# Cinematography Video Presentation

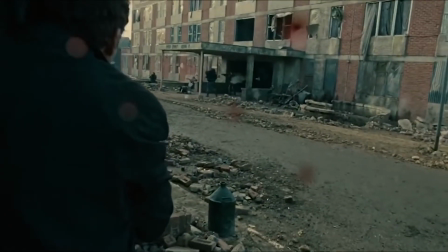252s
A great example of a handheld shot would be the long take from Children of Men.
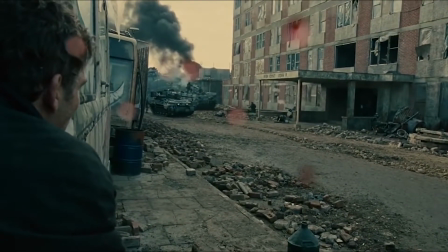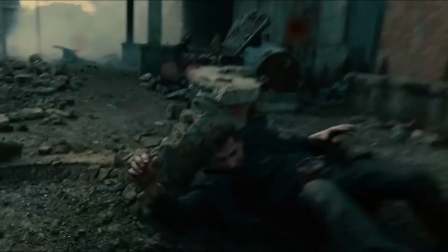263s
The movement matches the chaotic environment and makes for a more immersive experience as we follow the character through the war zone.
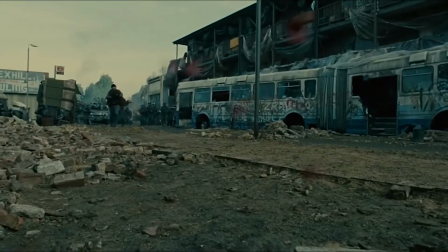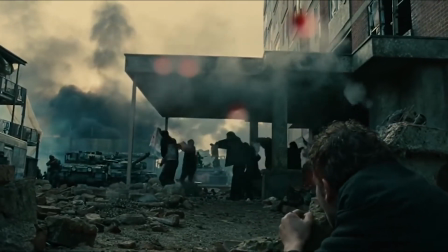When it comes to framing and composition, there are no defined rules, yet filmmakers still use certain techniques to bring their films to the next level.
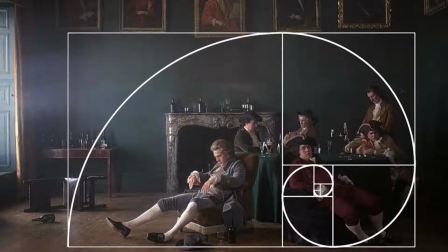294s
By using tools such as the rule of thirds, Fibonacci spiral, leading lines, and so on.
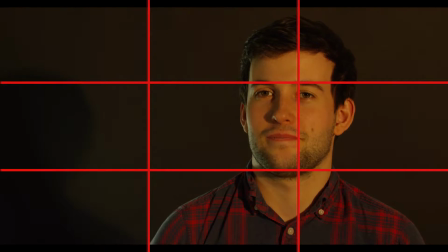301s
The most commonly used is the rule of thirds. Here are a few shots that follow the rule, placing the subject on the intersections of the horizontal and vertical lines on either side of the centre gives the viewer something to look for.
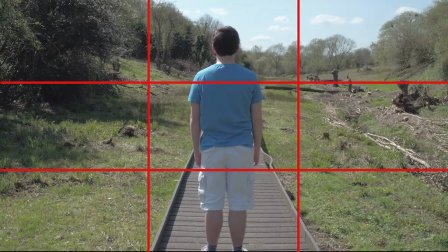313s
The theory behind why this choice of image composition works is it gives the audience something to look for around the screen.
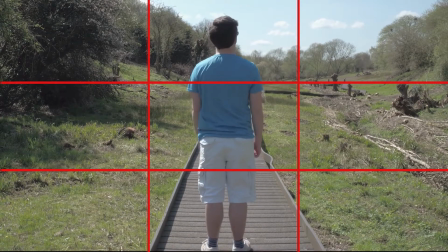320s
If every image was centralized, then their eyes would not be averting to different areas of the screen, and they would not be as invested in the images that they are viewing.
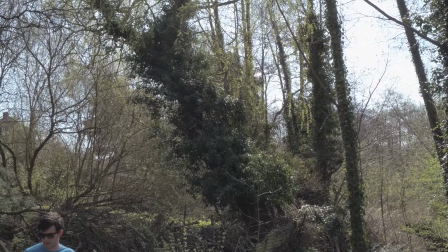331s
These shots are examples of when any form of composition is missing.
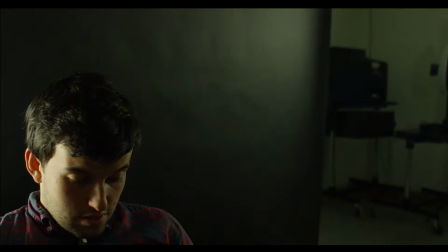334s
We are no longer invested in the image as it cuts off odd areas of the subject and is positioned awkwardly on the screen.
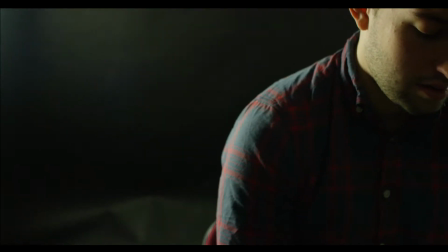342s
Bad composition and sequence can ruin the film's aim of immersing the viewer.
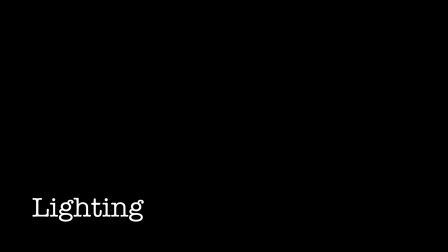Lighting, like all other areas of cinematography, is purely expressive in its aim, and like the other areas has techniques filmmakers use to achieve the cinematic look.
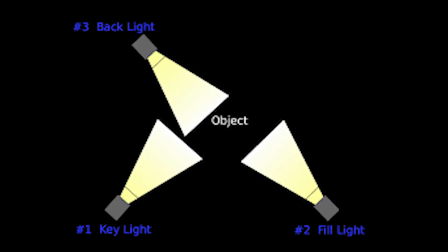362s
Probably the most common and widely used method is the three-point lighting system. This is comprised of a key light as the main source of exposure,
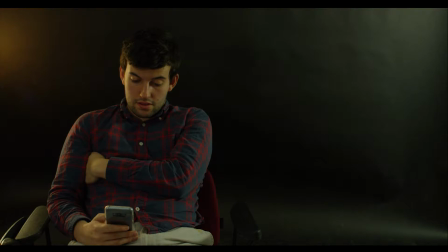370s
a fill light to soften the shadows on the other side of the face, and a backlight which gives the subject separation from the background.
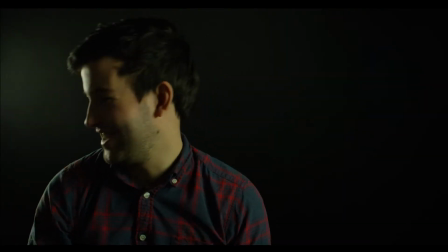378s
But this does not mean that this is the only option. Like other techniques, motivation is what makes or breaks them.
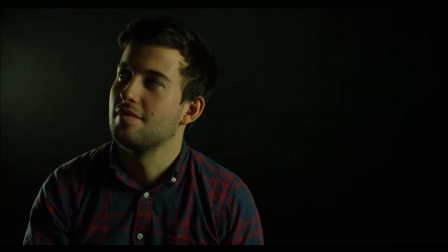385s
Three-point lighting acts as a guide to then further build on or take away from. It is not something that has to be followed.
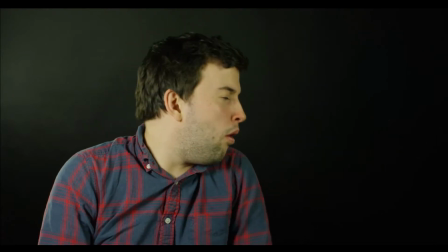392s
Issues begin to arise when light is not used to properly expose the subject.
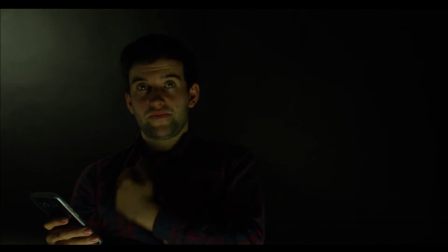397s
Anything that looks unmotivated or unnatural in the shot's context will break its cinematic effect,
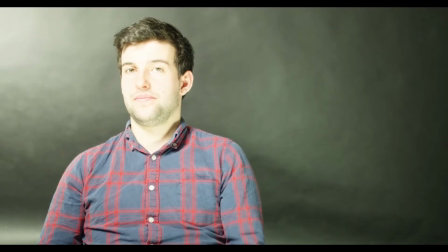403s
especially when this comes to under or overexposing the image, a common mistake in amateur filmmaking.
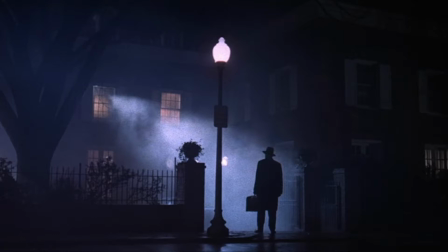412s
Motivated light is where we observe how lights in a location affect the scene and then recreate it and exaggerate its effect.
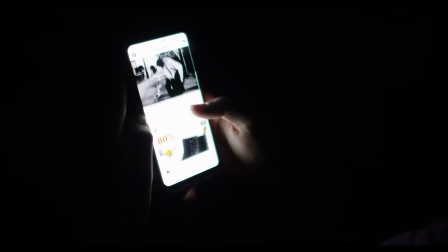419s
For example, in this case, in the dark room with the practical of the phone, only really creating soft changes in the colour or temperature,
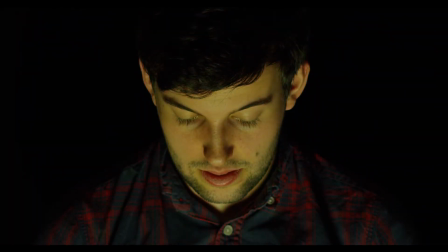426s
but when we switch out the practical for a key and pass gels over the top to mimic the scrolling,
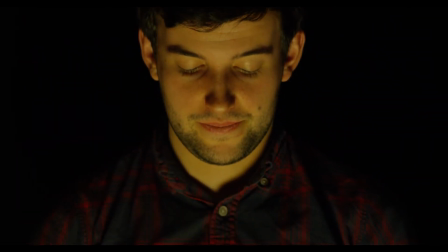431s
a more visually pleasing and interesting image is produced.
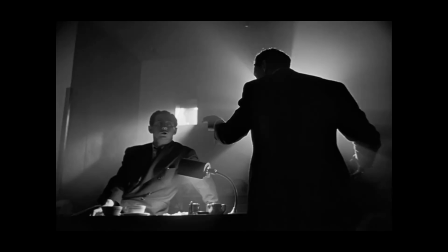435s
When it comes to lighting, there is no right or wrong, but some techniques work better than others and so are used more commonly in big budget films,
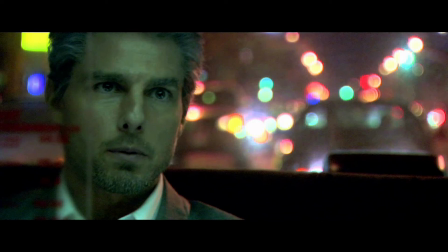443s
thus creating a more recognisable style that we find to be cinematic. These are just a few of the basic techniques we can follow in the process of creating a cinematic experience, which expands to all areas of the production like sound, production design, and so on. But by following these basic principles as a basis in cinematography, we can further build and experiment to achieve a more impactful image.